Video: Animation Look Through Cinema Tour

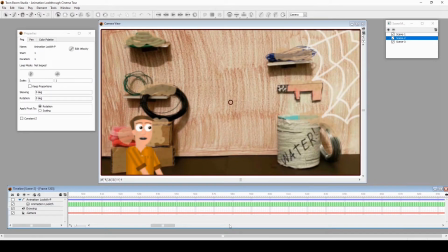497s
Here we are in the special effects room. I just built little wires, also paper and cardboard. Reused some cardboard boxes here. And this was made out of paper and foam. Wire. A little foam core flamethrower. That was digitally done.
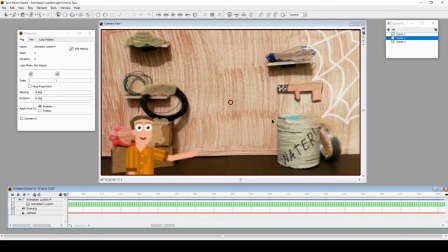513s
A lot of things were digitally done in terms of like dust and debris and cobwebs. But I want to see if I can show this to you. A little either mistake or a little inside joke. Let me see. And it is this. They switched props.
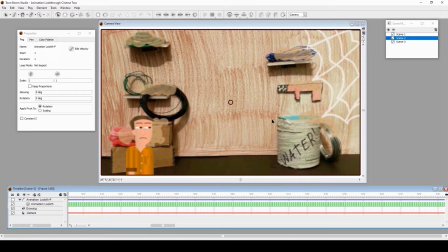532s
I think when I was animating it, it fell, and I just switched them by mistake. So yeah, you see one here, but then next frame, yeah, position switched from here to here to here to here.
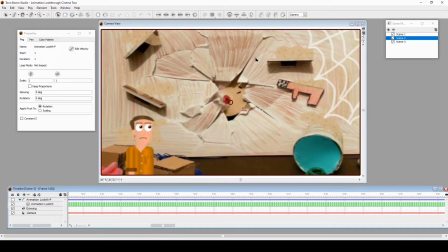544s
I think when I moved them, they fell out, and then I re-put them in the wrong way. But it was only for like a couple frames, you see, because then they fell off.
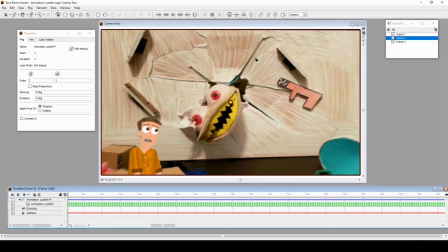553s
And there we go. And yep, that wall is foam core. Foam board.
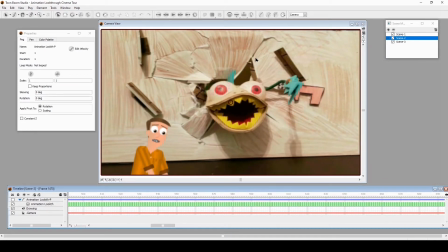559s
It's like always getting out there. And the flame here is, yep, Dungeon Toon Boom Boom.
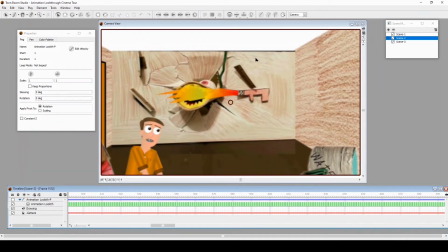567s
This is funny because it's not only stop motion, but stop motion still being moved,
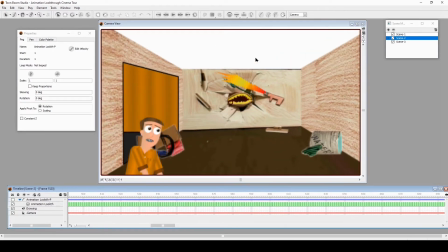573s
kind of, yeah, while Toon Boom's still going.
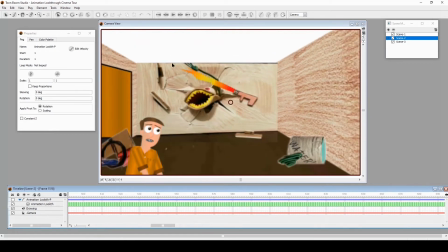579s
And I don't know, I wanted to actually just move out gently, but when I was animating, it just did this wobbling effect, and I couldn't figure it out.
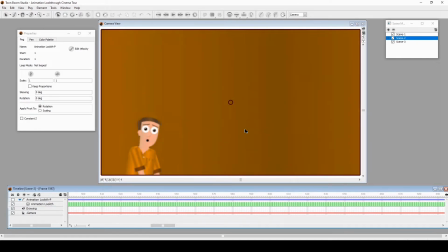586s
But it worked. It added to the struggle and personality of the vehicle movement here.
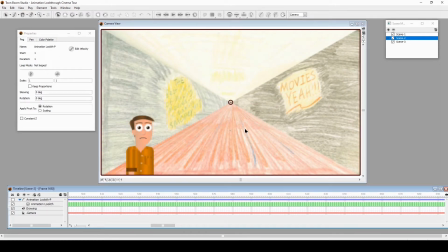592s
Now, this is a nice shot. I wanted to do this in 3-dimensionally with model, with a long model hallway, and with the character at the end, but I didn't have the space for it or the time, so I was like,
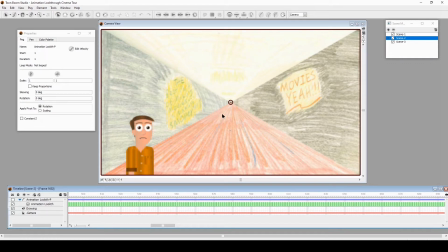606s
okay, let me just draw in color pencil here with all this stuff, the long hallway, and hope for the best. And it worked well. Yeah, boom.
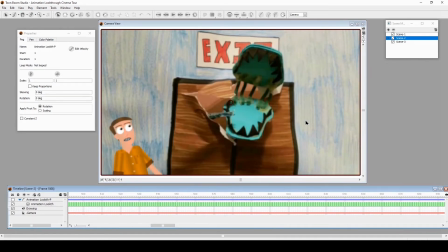621s
I like this. Yeah, well, I think this is where I just like step with the phone.
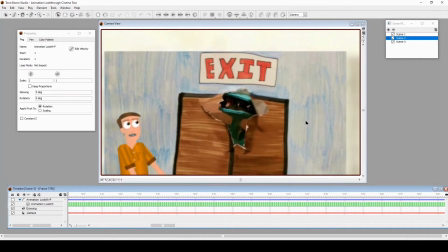627s
Yeah, I shot this with the cell phone, smartphone even. But yeah, here was the paper.
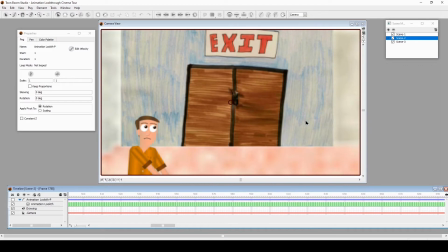636s
This could be the same one, but I'm not sure. Look, he's almost got it, but no, he's taking it back and it was fake. And he was there waiting for you.
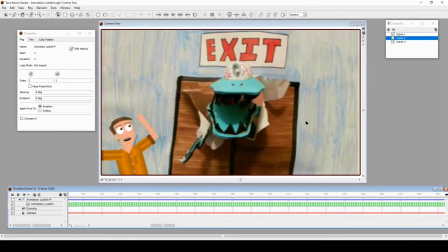645s
He was there, you almost ran towards him. Now I remember, animating this was tough because I just found out that the way I
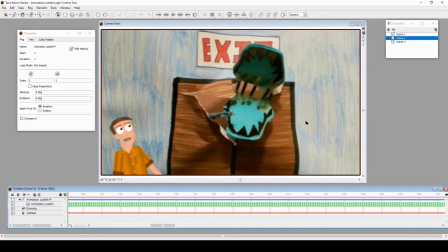654s
cheaply made the puppet, it wouldn't stay still properly. And I didn't have, again, stop motion animation software. So there were a couple of frames that popped. And I was like, oh, let me do it between frames. So what I did was, this frame that you're seeing was done in Photoshop. I think it's a mixture of the previous frame and next frame.
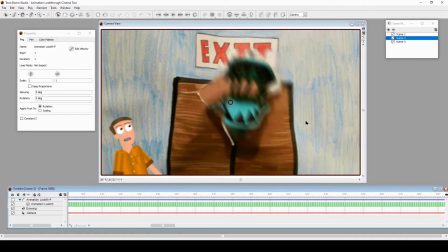673s
Just Photoshop together to give it a little bit more fluid and some blur.
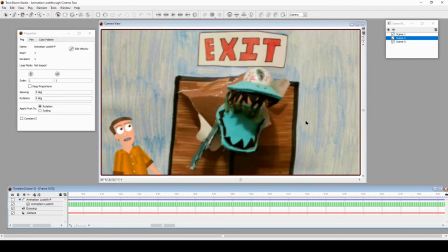678s
I added some motion blur to make that work. So there were some frames I had to refill in with Photoshop and put it back into the software.
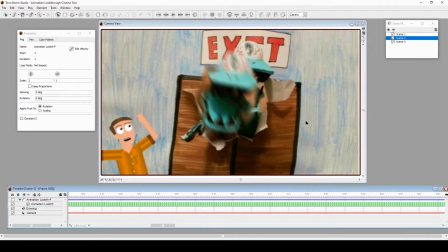688s
Like that one too. 2 frames put together with some blur.
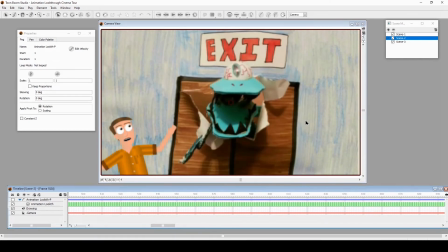694s
To make it like animate better, so it won't pop to this position to this position,
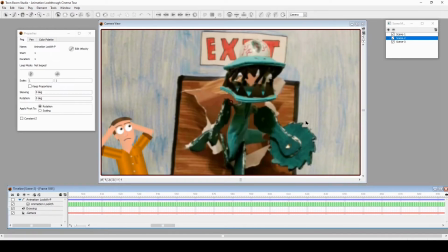700s
Okay, so he's coming out gently, but his legs are like foam board, so it was tough.
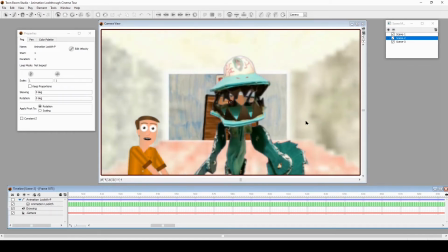709s
This part, this one I think I green screened him at this point, and I just cycled the run cycle a little bit.
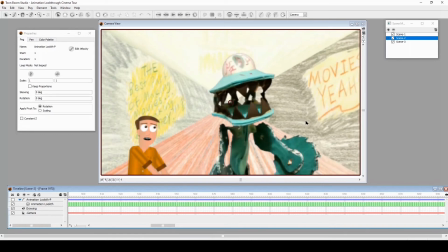718s
That's why he moves like that, and you don't see his legs move, but it works. Boom, that's just still image. That's a still image of that thing. I just made it pass by.
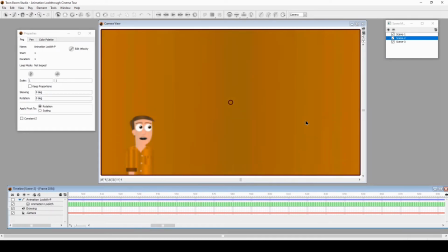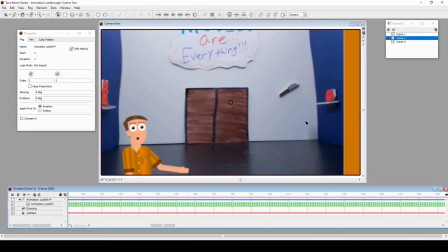732s
Alright, now this shot coming up is all stop motion, baby. All of it stop motion.
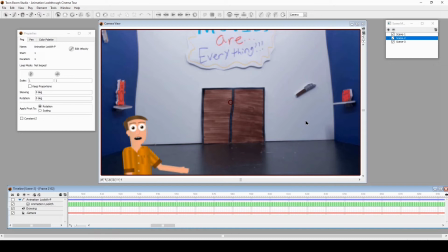738s
I think I made a special like rig device that was 1/4 screw attached to a foam board attached to 2 toy cars.